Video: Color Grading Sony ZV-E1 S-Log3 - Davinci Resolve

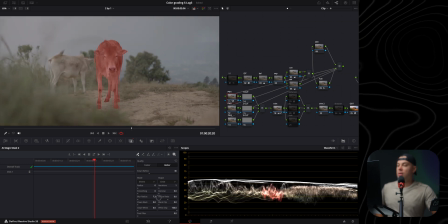[8:12]
So I'm gonna leave it at this, but I am going to increase the blur radius slightly, also denoise this a little bit, increase the post filter just to make the edges of the selection a bit softer, and also maybe I'm going to clean the blacks in here, right? And I'm going to turn this off to see my clip properly.
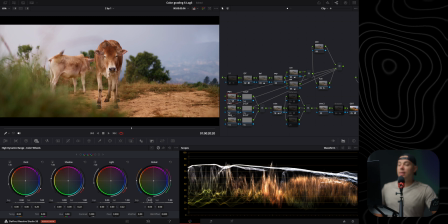[8:32]
I'm gonna go to the HDR wheels, slightly increase the exposure on the cow just a little bit. You don't want to go something like this because it looks too fake in my opinion, so I'm gonna go like 0.1. I feel like it's more than good enough, because like I said,
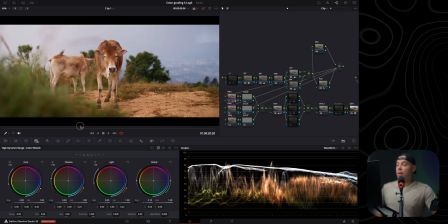[8:47]
this lens makes the subject pop more than enough in my opinion already, so I don't want to make it look too fake. And then I'm gonna go to the one out, which is going to select everything outside of my selection, and in here I'm going to decrease the exposure,
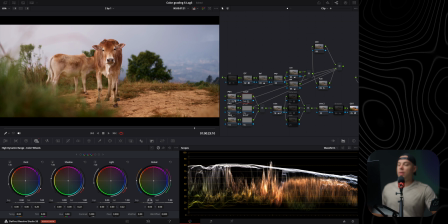[9:03]
so then the cow pops even more from the background. And again, I'm not gonna go too much because I don't want to make it look too fake. So something like this looks good to me, before and after. As you can see, it makes a significant difference.
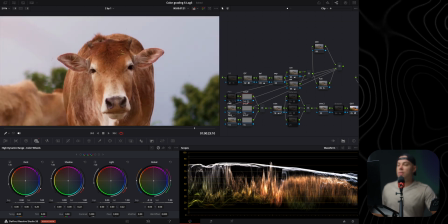[9:16]
Like, I'm gonna zoom in here, look at this beautiful face. This is the before and after, before and after.
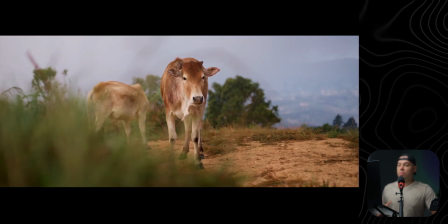[9:22]
Let's see it full screen 1 second. Yeah, it looks very natural to me, in my opinion.
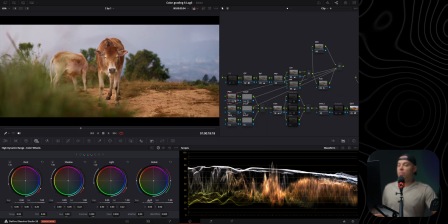[9:27]
Maybe actually I'm going to slightly decrease the exposure even more with the cow, because it looks a bit fake.
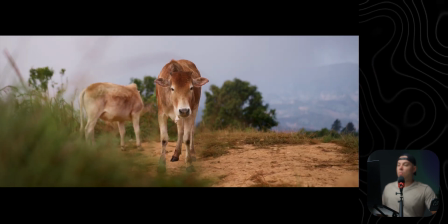[9:33]
Something like this, I feel like it's more than good enough, and it's barely noticeable.
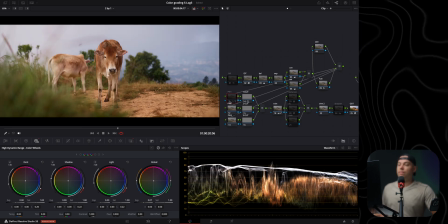[9:37]
However, again, if I'm gonna do a before and after, it does make a significant difference. All right, I don't think I'm gonna add any other masks in here. This is more than good enough. I'm gonna move on to this node in here, which is a trim node.
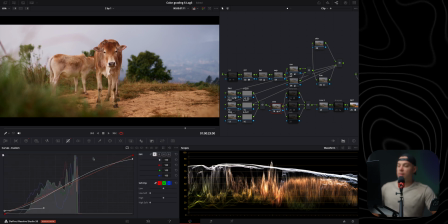[9:51]
And in here, I usually elevate the shadows and compress the highlights for a more cinematic look. And the way I do that is I switch this to Y, which is only going to affect the luminance of the shot.
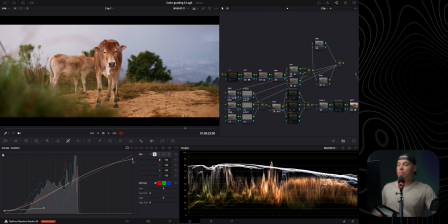[10:05]
Then I enable here the editable splines, and I basically bring down the white point to compress the whites, the highlights,
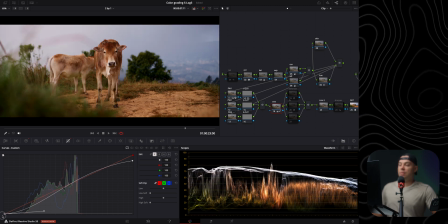[10:13]
and then I bring back some contrast, and then I elevate basically the blacks up to make the blacks a bit more faded. And at the same time, I also bring back some contrast, and I'm gonna play with this until it looks somewhat okay.
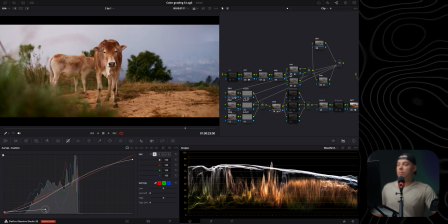[10:30]
Let's push it to the extreme here. I'm going for a very contrasty and moody look here. Okay, this looks fantastic already. Now let's move on to the color grading step.
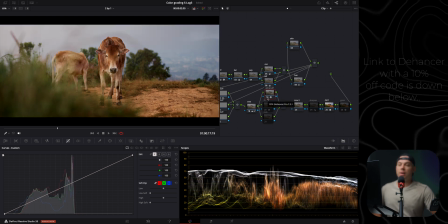[10:42]
So first of all, I am gonna enable here Dehancer, which is my plugin of choice for so long to color grade my videos,
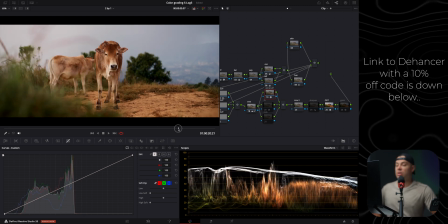[10:50]
my clips, my footage as quickly as possible and still get fantastic results. So I'm gonna go in here and then I'm going to select maybe a different film profile.
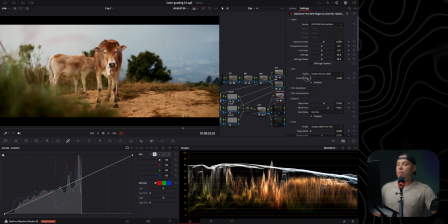[11:00]
Let's see this. Wow, this one looks phenomenal. I'm gonna put it around here. I want it to be like this, maybe something like minus 0.5, something like that. I'm going to increase the black point even more for a more contrasty look.
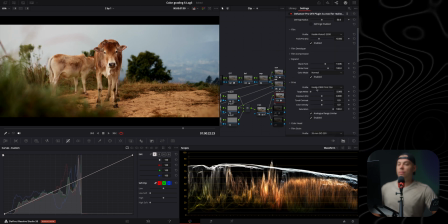[11:17]
And then my print profile is set to Kodak 2383. And I'm going to play around with this target white to push the footage towards a specific color, which is either blue or yellow. I'm gonna put it to minus 0.75.
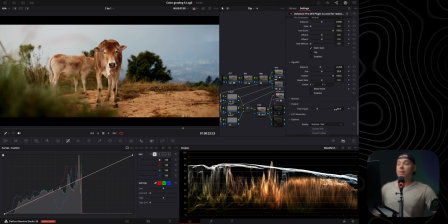[11:34]
And the rest, I'm not really going to touch anything in here, but my output in here is set to 30 only, because if I'm gonna set it to 100, this is way too pushed for me. So I usually leave the Dehancer at 30, and I think it looks great. Let me see a before and after, before and after.
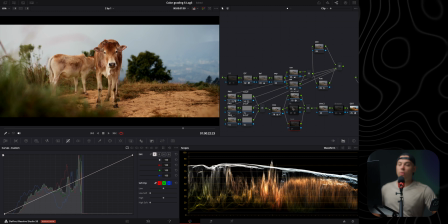[11:49]
I'm also going to use this node in here, which is a node for Film Look Creator. Let me enable this. And in here, I do a couple of things. First of all, maybe I'm going to add a film look. By default, it's set to 0.5 in here with my node 3. So, you know what?
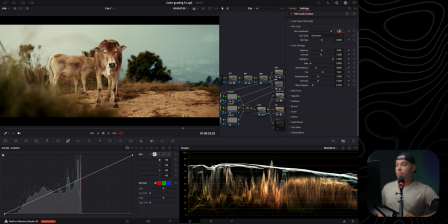[12:05]
I'm going to go to the extreme. Let's go like 0.85, right? I'm going to also increase the bleach bypass, which is going to make your footage more contrasty and at the same time more black and white, which is something that I'm going for.